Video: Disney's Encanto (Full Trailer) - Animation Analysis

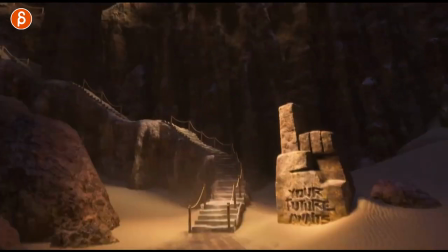Welcome back to an animation analysis and this time it's in console again it's the trailer this time and I thought I don't have any do a
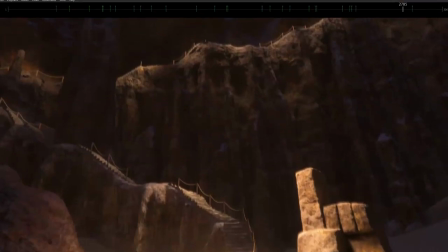second one but then I went through it and as you can see with all my bookmarks here so it's actually again a lot of really cool stuff
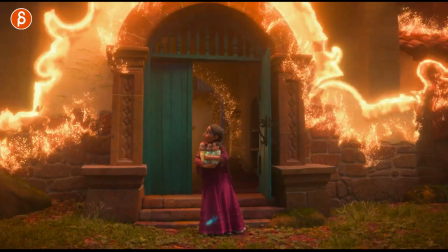in here and this is going to be less reaction as I'm sometimes prone to do where I go like oh this is really cool even
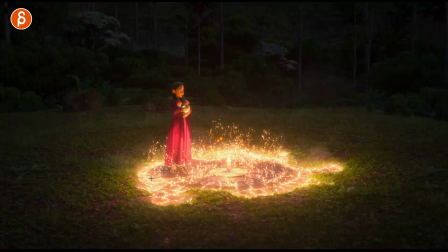though I mean you can go through this and you have like something like this here like this is really cool love that effect love the lighting everything's very
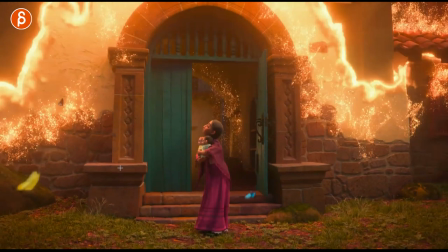very neat now I do have elements where I did have a mark, like, for instance, this one here.
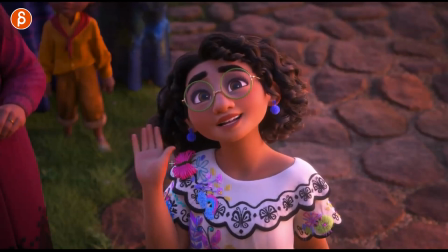If you watch this, what I like about this section, this is a good reminder for students, is that if you have movement in here, right, she's shaking left and right, this is going to affect the rest of the bodies, especially the things that are a bit looser. Looser means just kind of like a neck area where if you shake your arm, you're going to have shakiness in the head as well.
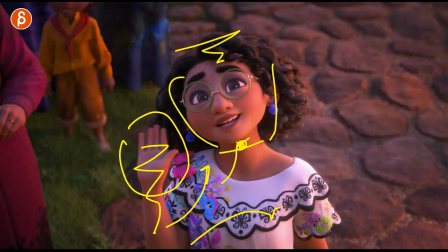So I don't want to actually delete all this and then miss my bookmarks.
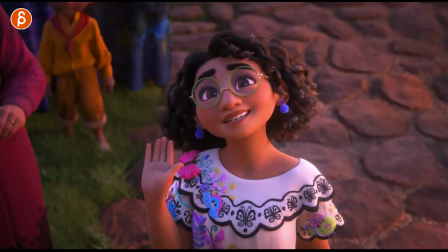But if you just watch this, you can see how there's a slight little wobble in the head as well which is coming from this
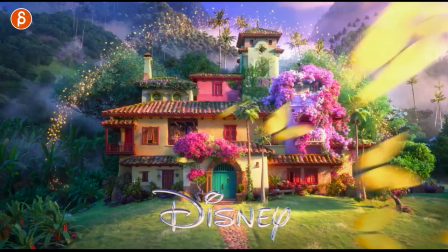so this is why i've marked this is if any student here is watching reminder that if you have something that's a strong shake whatever it is you can even
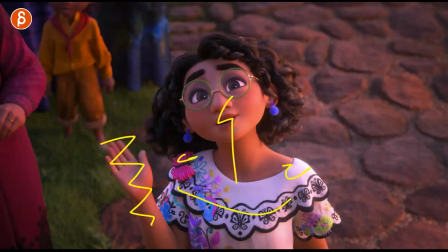have like a strong shoulder shake or chest shake it's going to impact the rest of the body and i've said this many many times it's probably
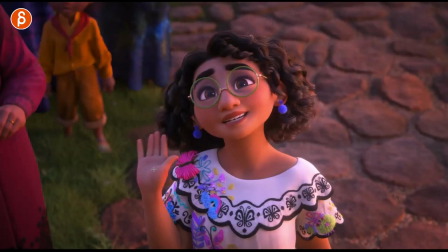an old hat for some of you but i'm always going to point that out was it's i think the connectivity is really nice where you have besides you know grouping there's like the general polished asymmetry is always really good it's disney after all but just as a mechanics reminder i think this is
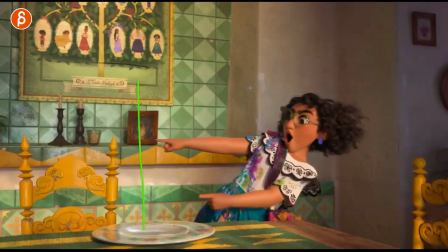really really cool and important this one i just had to include this one it's because it's a nice pose and clearly if you watch this is the element here going over there is really fun but i just loved that pose and i had to you know put that in there this one i
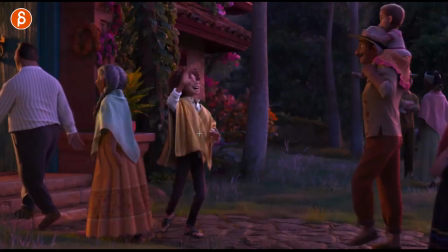kind of looked at it before in the teaser a while back but i think it's a great reminder of exaggerated timing
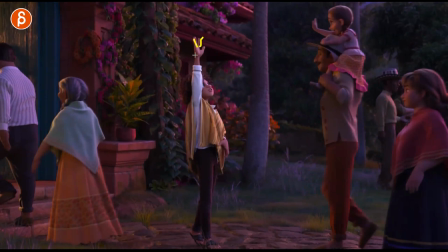in terms of hang time and a bunch of stuff this is a nice again a nice grouped hand pose you have a lot of stretching in there that's really cool i like that transition
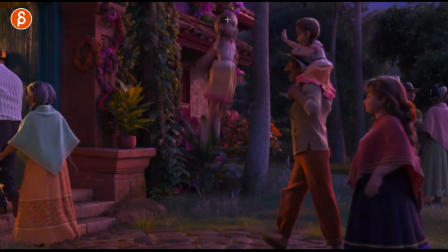into a different character but i like that hold you still have slight travel in here the looser parts come
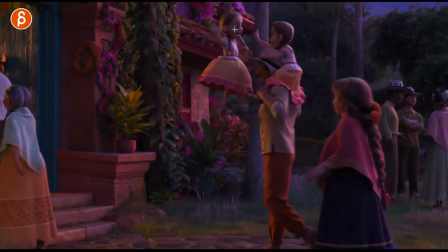up for sure you can see the legs also in the cloth and hold hold hold to do that moment here and then it starts to drop but it's so intentional where this is more like a pull down than a physics driven up and down so if you are in that land of exaggeration
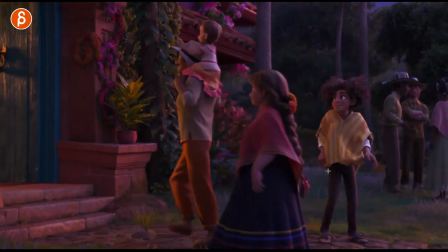it's just really cool to see to have down even here the amount of time
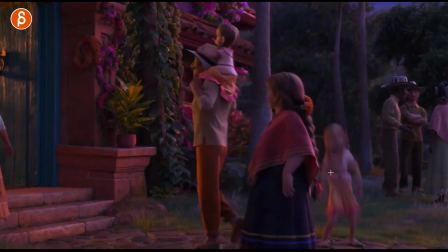for the landing to get out into that i like that line for that that push you got up into that i love that little shrug shoulder hand pose there it's just overall a really nice to go back in
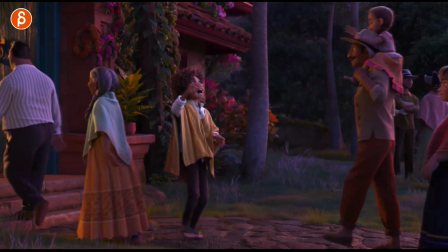there play this again it's basically we're back to bouncing balls right so if you watch this and go boing boing just really really nice i
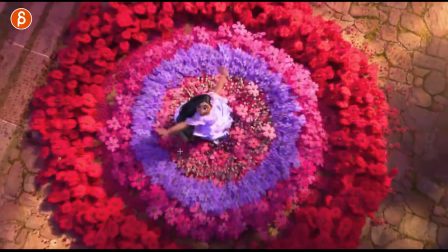like that moving forward this is again i know this is supposed to be just analysis but i had to put that in there as well this is really
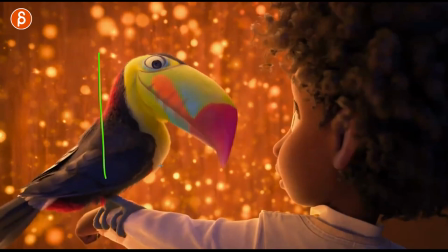cool i just love that how it overtakes the frame with the colors and everything else this one i thought was really neat in terms of the it's it's
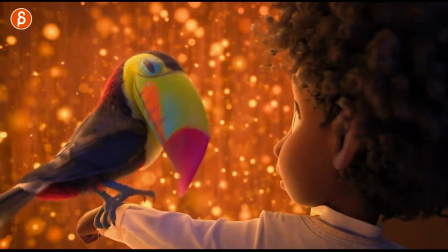very fast if you watch this but if you go through it you can see how it has a really nice anticipation into a nice arc
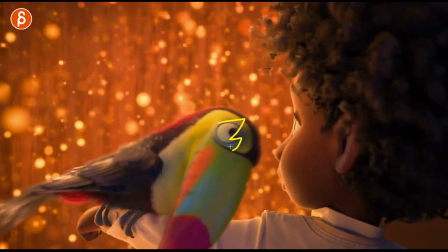and then as we're done this this slight stretch if you watch that section through there how it expands through there then it comes back
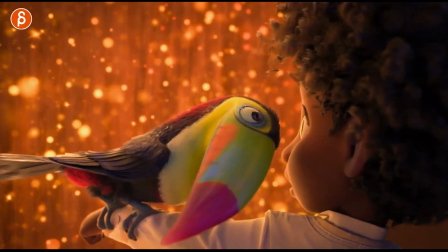in you can see here that whole line there the circle how it goes back it's kind of extends a little bit of a squash and stretch type of things
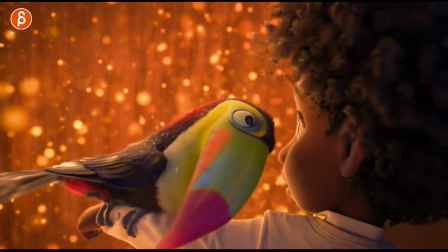you go and it's very subtle it's not huge but that's why i included that there was even something like this you want to have enough you know kind of elastic feel a bit of a squash and stretch but not too much you don't want this to be a balloon basically especially this section
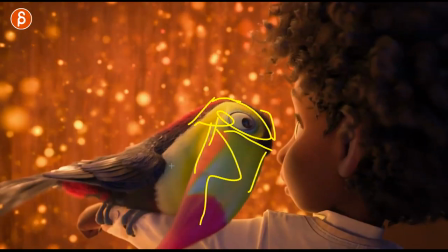gets a lot more rigid obviously so that is i thought it was a cool reminder even in this here as the character
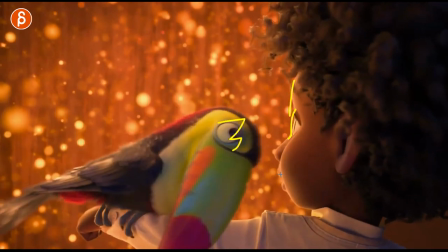squashes you a little bit again this is very very small but you got movement through all of these elements and then the widening
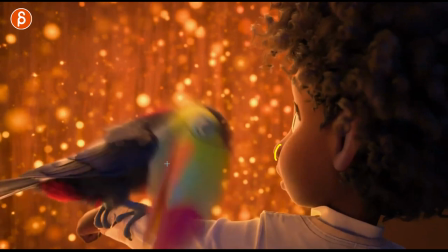all of this you got movement through all of their eyes like this i like this just because it's short
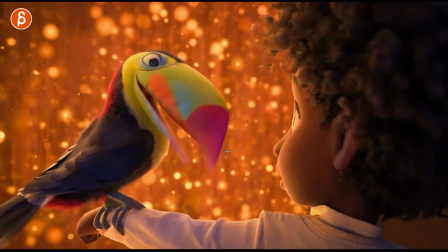but everything is still there it still works really well and again it's a reminder for any student watching this here it's like you might think this is a small shot but even then you
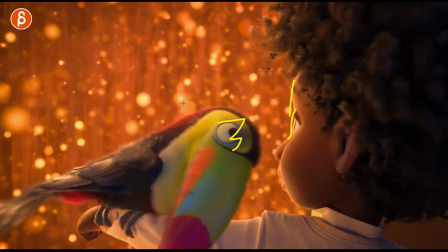got to go in there and really take care of all the tiny little things you got the little movement with the fingers here if i'd be super picky more more tightening here and
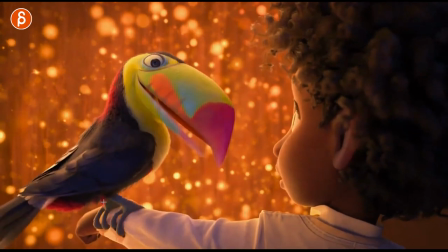especially on this this is my my super picky hat but if you have this here and you let go and you get weight on this and more compression i would have loved to see and i feel bad critiquing this because you know you never know what what you
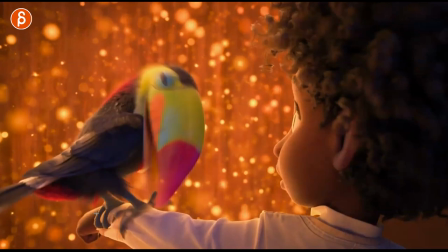know what this shot went through in terms of history and everything else but going over there tightening in here as you let go here some
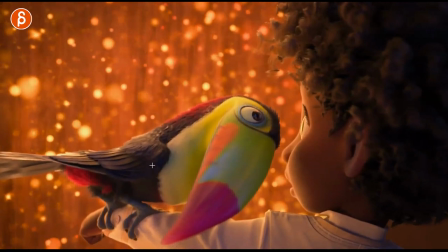tightening in here just a bit anyway moving forward this
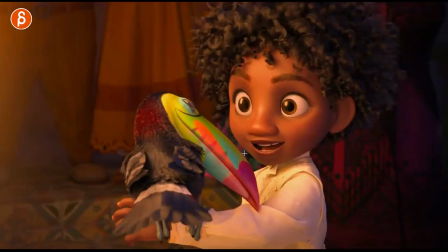one was nice too in terms of another short shot that you might feel like this is you know simple
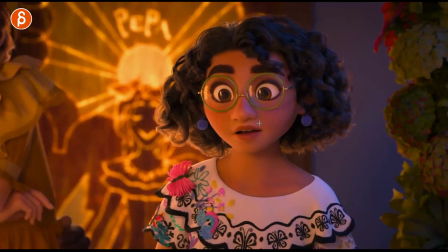but it has so many little elements in terms of asymmetry even like does the slight droop in the shoulder also the costuming helps here
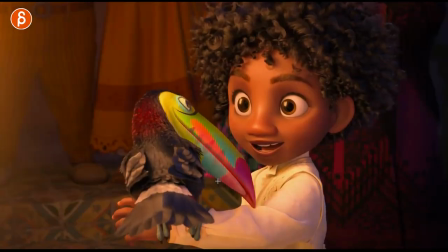for the asymmetry but it's it's one of those things where you feel like this is you know a smaller shot if you get this
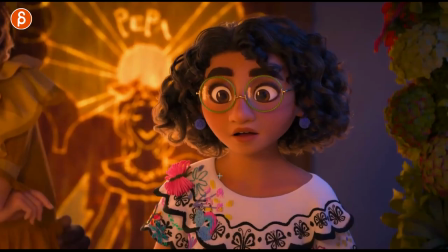it's a turnover like oh why why do i get this small shot you can still push this so many elements of
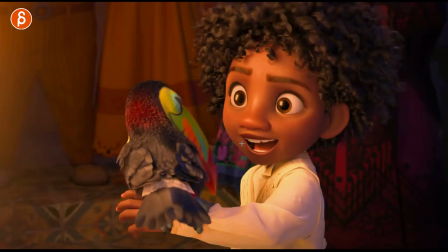squishiness and just kind of the the skin aspect that is not rigid like little things like that a little movement through
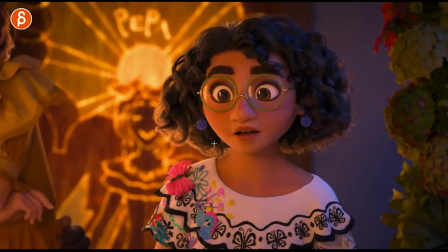there and talk about that a bit later some of some of the shots in terms of like the elastic feel of faces even through here you can see this later on okay
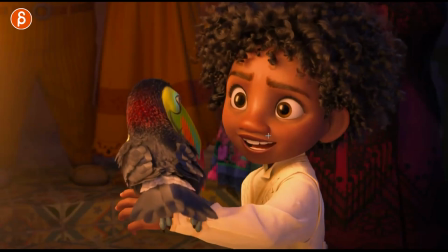i marked i thought i marked this one as well maybe just because it's right after but look at that all of these corners, you can see that as the jaw goes down, the squishiness through there.
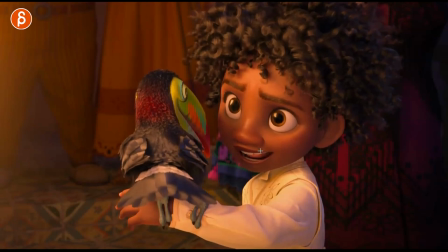As this goes over here, the corner, you can see how all this is moving, even to a point where even stuff in the ears.
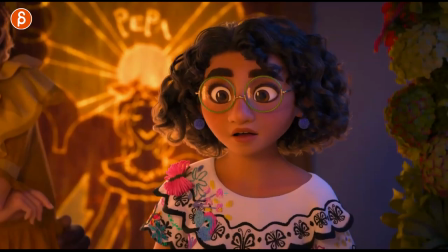So to me, these two actually back to back.
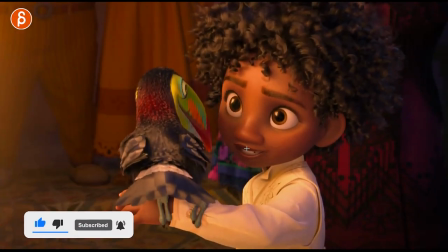I love this, it's just making sure that, again, if you're a student and you have lip sync, that you make sure that if you have changes through there, especially if the jaw is opening,
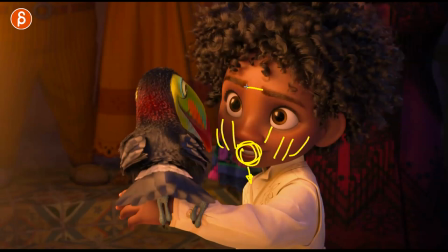to really consider how all of this is going to move. same thing here if you have eyebrows how is this going to affect the lids and i would always go with the kind of wireframe on shaded so you can see what the apology is and so you can see which back vertices are
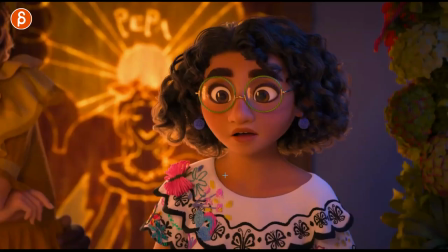not moving i think that those two shots i just love how there's still enough care in all of these not that i would slam i'm not saying the enemy is like yeah it's a small shot i'm not going to do anything but it's just a good reminder to me just as an animation
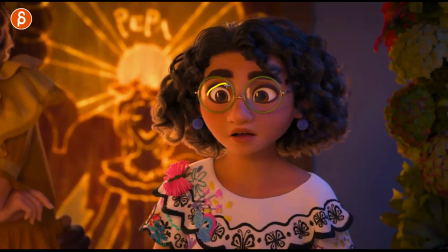student you should really look at even shorter shots like these what is going on in all of this all the shapes that are pushed you have a slight this you get a slight drop just even just on a short shot what you can do in terms of posing and on something like this
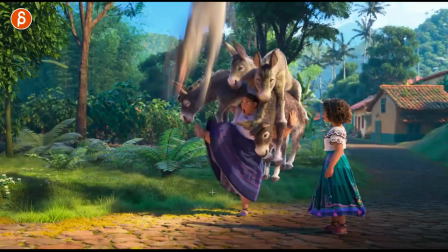is squishiness of the face this one i thought again the exaggerated timing of up and then drop where it's not physics driven you
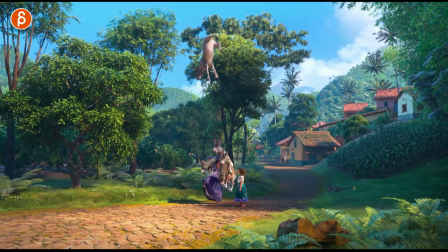get an extra exaggerated hold but while it holds it still continues with the rotation you can see this in here the legs and then it holds and then it drops down where it's more like a pull down but in this world of exaggeration it totally fits and it's just again a reminder of this is basically your bouncing
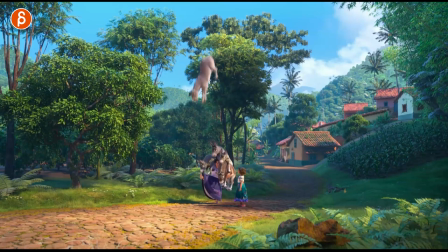ball assignment but taken one level above in terms of exaggerating the time the timing and kind of the physics of it there should just be i should do an fna about everything is a bouncing ball it's everywhere then let me go back to all my bookmarks this one this one cracked me up because again
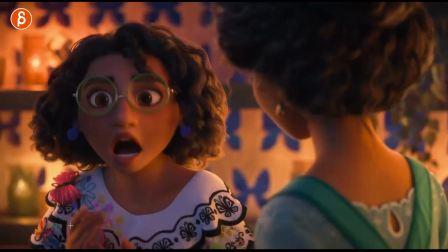in a fast move of that hand the care of finger poses right So as we transition back into the simplified triangular shape,
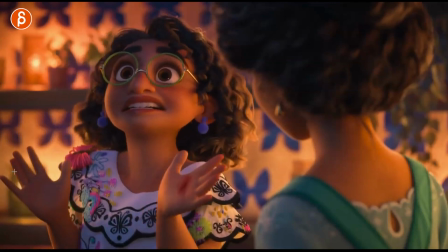classic, always good to have. And then as it goes into this, you get kind of the classic. I want to feel my characters have this kind of pose where it gets the middle finger grouping. And you got it here as well.
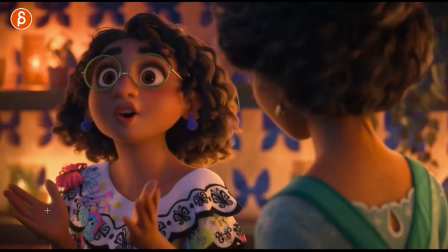But even on something like this, it's a small moment through there. Again, a lot of care.
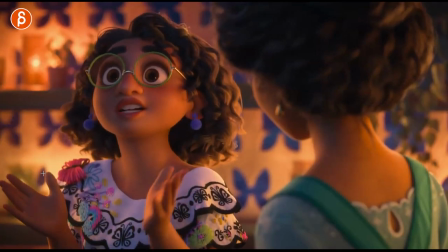And then the same thing again, what I showed before, when you have movement before that, it was the wave here. But this is kind of that.
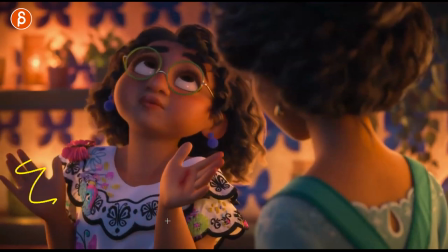It's kind of the driver. It's a little bit of hand, you know, jazz hands type of things with the head.
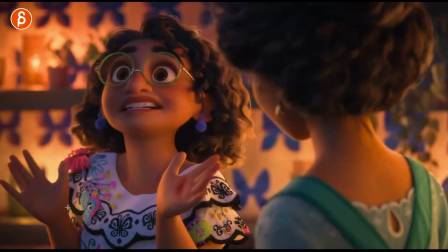But I love the wiggle aspect.